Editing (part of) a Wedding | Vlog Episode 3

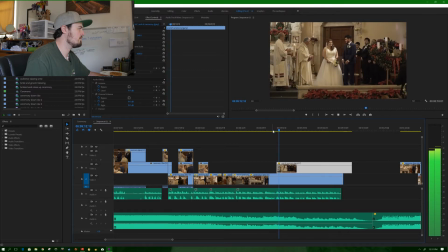(20:46) And may the power of your Holy Spirit set their hearts aflame from on high, so that living out together the gift of matrimony, they may adorn their family with children and enrich the church.
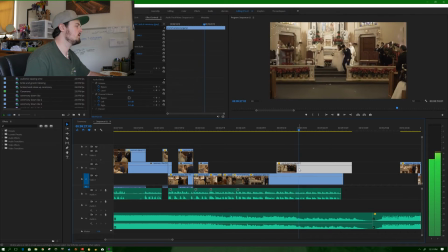(21:00) In happiness may they praise you, O Lord. In sorrow may they seek you out. May they have the joy of your presence.
So another thought just came onto me. I like how the song is kind of dying out now.
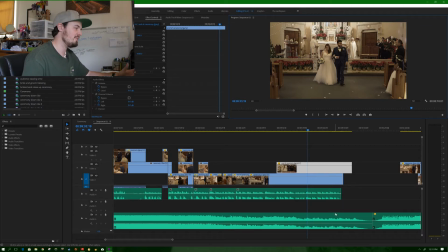(21:17)
It goes along with the prayer. And so an upbeat song would not sound very good with that prayer going on. So now I got to figure out how I want to transition into the reception part of the video as the prayer is ending and as the song is ending and as they're walking out.
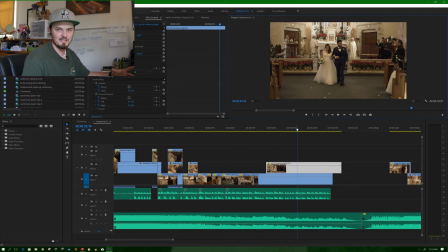(21:35)
So this part of an edit usually takes a lot of trial and error. What I'll do is I'll try different shots, I'll try different audio clips, move the music around, and see what works.
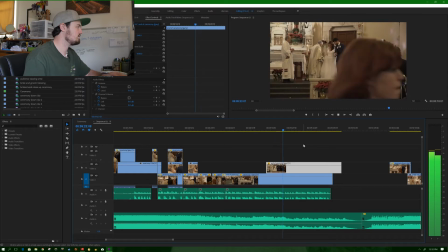(21:46) Adorn their family with children and enrich the church. In happiness may they praise you, O Lord. In sorrow may they seek you out. May they have the joy of your presence to assist them in their toil, and know that you are near to comfort them in their need.
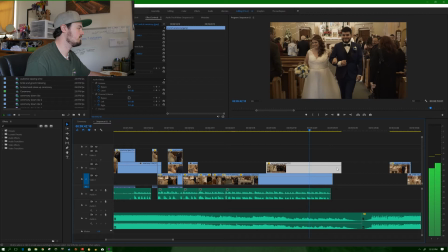(22:06) Let them pray to you in the holy assembly, and bear witness to you in the world. And after a happy old age, together with the circle of friends that surrounds them, they may come to the kingdom of heaven, through Christ our Lord.
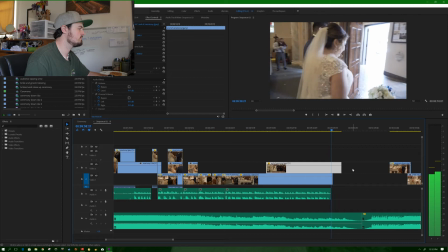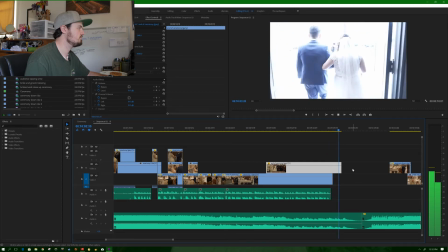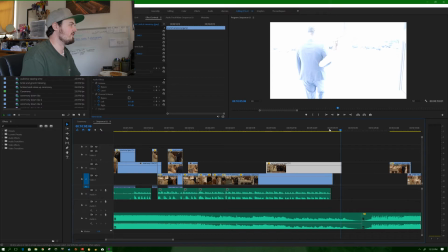(22:32)
So it turns out I actually like the way that ends. So I really like how Gary did not change the exposure here, because since he was inside,
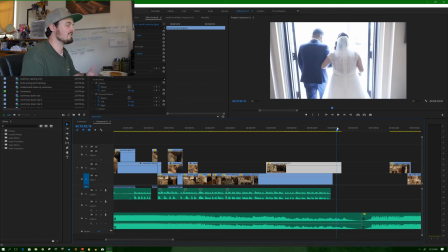(22:40)
he's exposed for the inside, and how he gets, as he's approaching the outdoors, it's way overexposed.
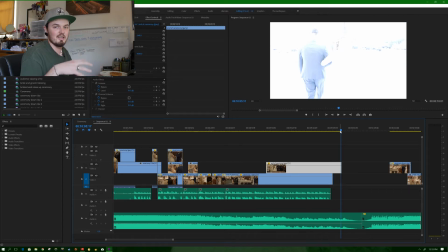(22:47)
So what I'll do is use that as a white flash transition, and that can go right into the reception part of the video. And I think this is where I'll have that next song cue in.
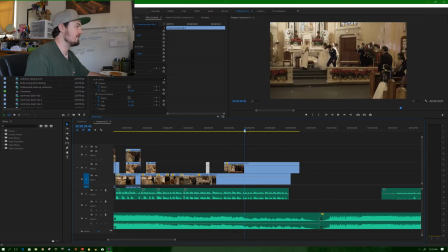(22:59)
So Gary does a quick zoom out right there just to get ready for them walking down the aisle.
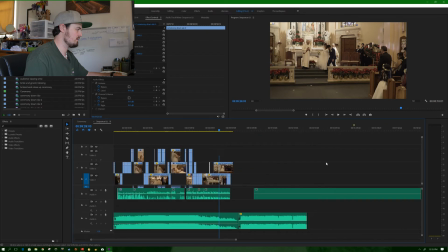(23:05)
So I think I have a clip. Oh, I deleted it. So I have my angle, which I'll try to find hopefully quick. I
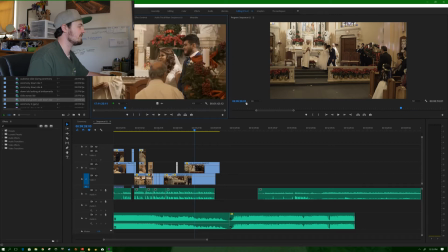(23:23)
think it's this one. So here's my angle. So what I'll do is while Gary is zooming out to adjust his frame, I'll cut to my angle.
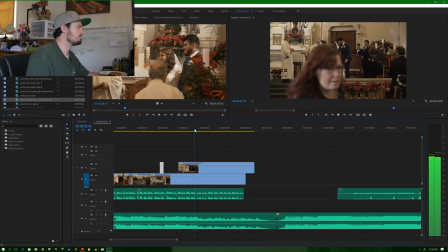(23:32)
Let's see where he does that.
Enrich the church. In happiness.
It's right there as Juliana is about to take her first step down. Wow, that's really loud.
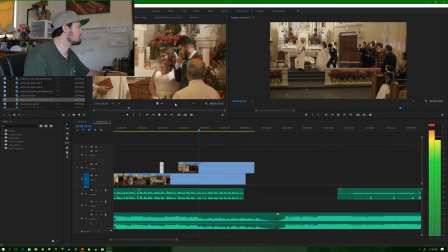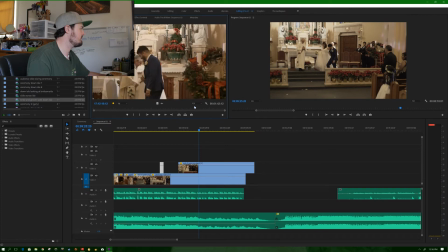(23:51)
Let's see where it's at. So they kiss, walking down. So what I'll do is I'll cut to my angle right there, and let's see if we can line it up better.
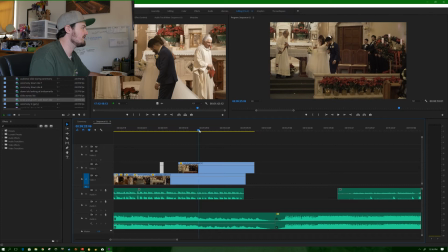(24:08)
So let's see where Gary does the zoom out, where it's right there. So looks like Javier is just taking his first step down the step.
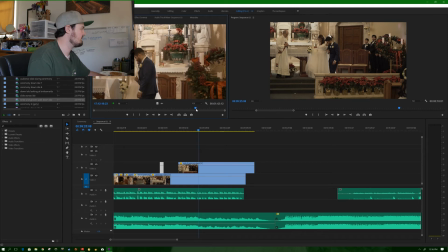(24:24)
Seems to be right around in there. So we'll set an in mark there. And let's go out right there. Why not? So we'll just put that there.
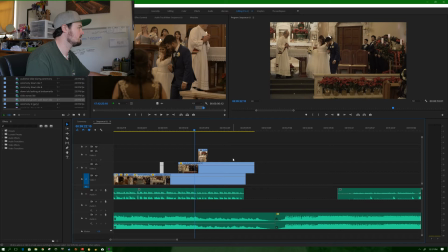So the photographer gets in the shot here, which I do not like either. So what I can do is cover it up.
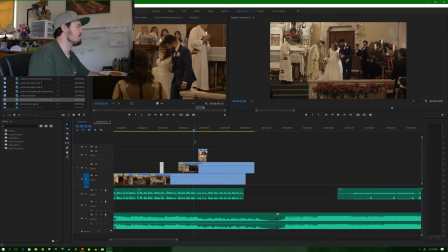(24:56)
Let's see where she first comes in. So right around there. So what I can do is cover it up with my angle.
Then they adorn their family with children and enrich the church.
Okay, so I'm a little off because you can see in Gary's shot, they're already walking.
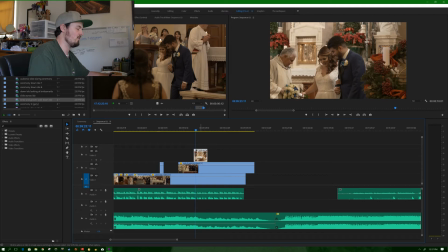(25:14)
That's where they start walking there. So what I'll do is scoot this clip back a little bit more.
The gift of matrimony. Then they adorn their family with children and enrich matrimony.
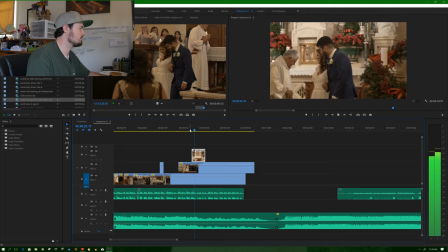(25:28) Then they adorn their family with children and enrich the church.
Okay, so it looks like I zoomed out as well.
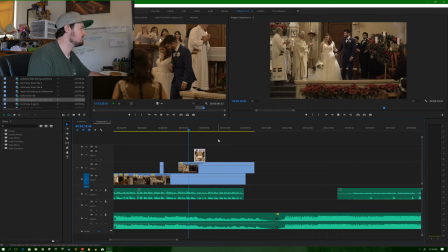(25:37)
So we'll cut that there.
The gift of matrimony. Then they adorn their family with children.
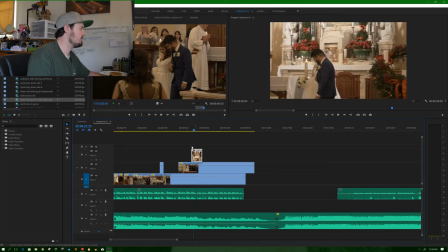(25:44)
Okay, so we got to cover up that zoom a little bit more.
Then they adorn their family.
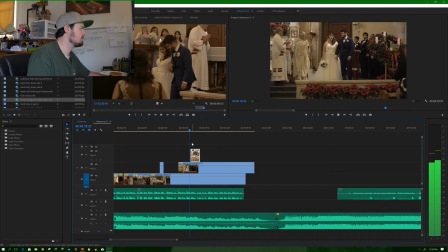(25:56) Living out together the gift of matrimony. Then they adorn their family.
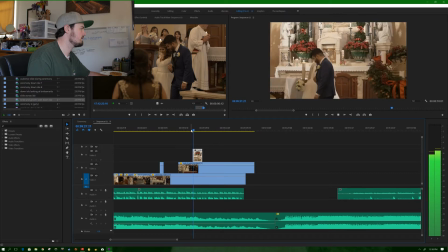(26:04) Then they adorn their family with children and enrich the.
So that seems to match pretty well.
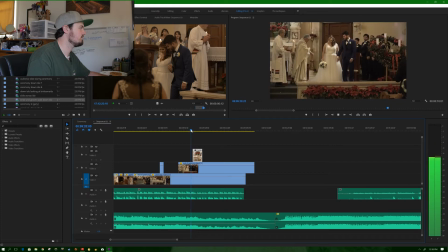(26:09) Their family with children. Then they adorn their family with children and enrich the.
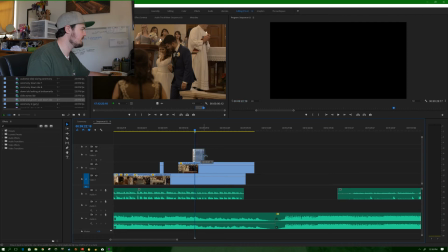(26:14)
Let's see if I can get it a little bit closer.
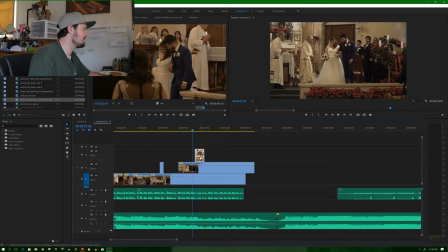(26:20)
So that zoom starts right there, so it's pretty much as close as I'm going to be able to get it.
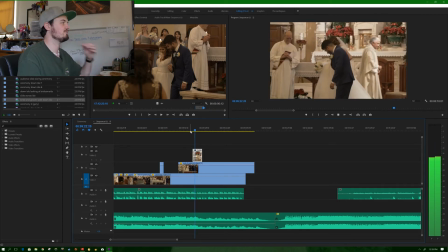(26:26)
Then they adorn their family with children and enrich the. So that seems to work. So as they're walking down the steps, then it'll go back to Gary's angle.
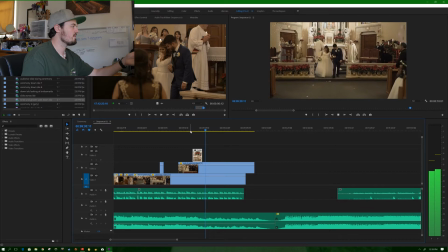(26:35) In sorrow, may they seek you out. May they have the joy of your presence.
What I might want to do is have it go to Gary's angle once he starts walking backwards.
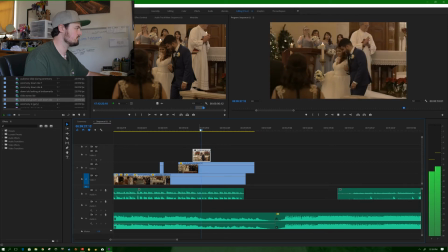(26:46)
So let's see how that looks.
Praise you, O Lord. In sorrow, may they seek you out. May they have the joy of your presence to assist them in their toil.
So that doesn't look too bad.
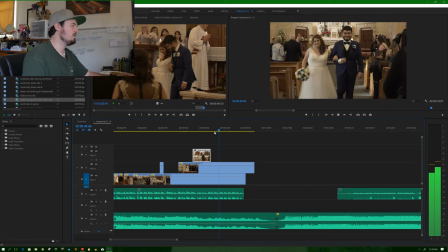(26:58)
My focus was off a little bit, so I may sharpen it just to help that focus.
And bear witness to you in the world. And after a happy old age, together with the circle of friends that surrounds them, they may come to the kingdom of heaven. Through Christ our Lord.
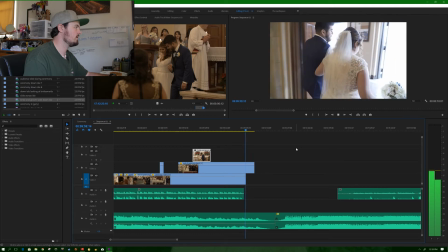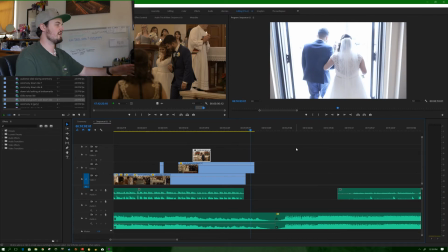(27:24)
So that really works.
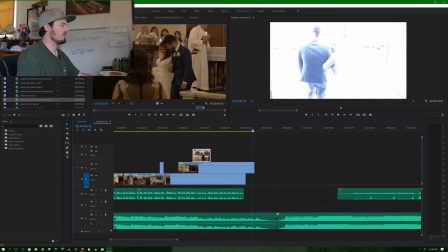(27:26)
Another point on the white exposure right here is it's kind of like symbolism. It goes along with the prayer as the officiant is giving them one last prayer before their marriage. You know, it kind of goes along with the whole heaven idea with the white.
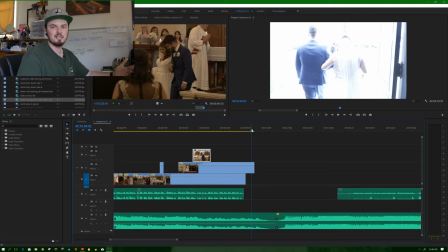(27:45)
And so it really works, and it kind of, things sometimes kind of just fall into place like that, which is awesome.
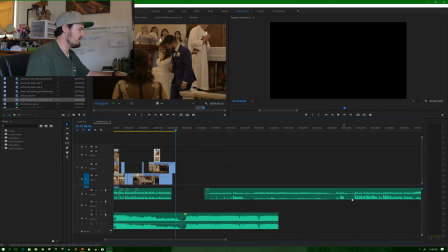(27:55)
So this is just extra audio we won't need.
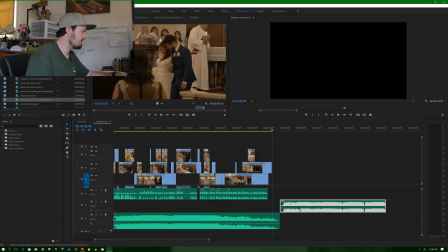(28:03)
So now let's see if we can bring in this song. Let's see what the beginning sounds like.
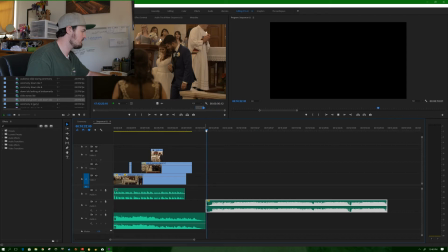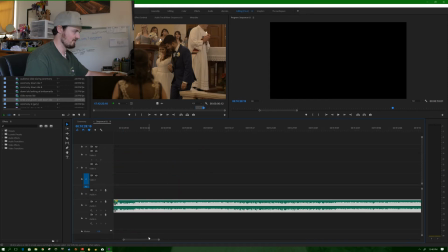(28:17)
So there's a little bit of a, sounds like a guitar pluck on some strings. What we'll do is start right on that kick drum. I think that'll work a lot better.
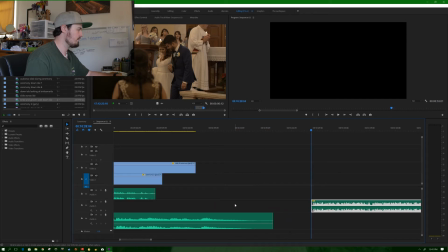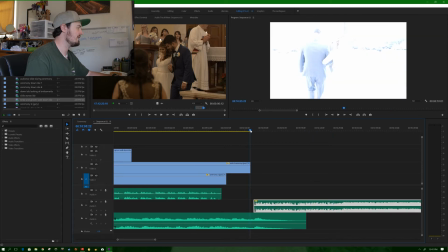(28:34)
So if it'll cross dissolve here with that white flash right on the beat of this track. So what we'll do is have this one kind of start to begin to fade out here.
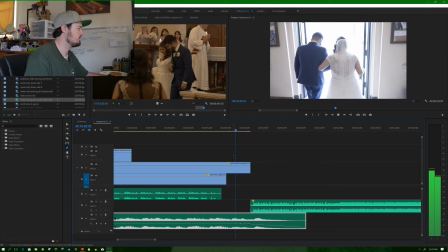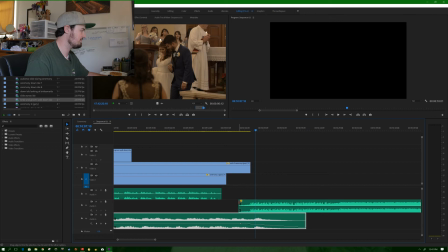(28:56) Let's break away.
So that kind of works. Let's see if we can add back that guitar pluck, and let's see what happens when that one begins to creep in.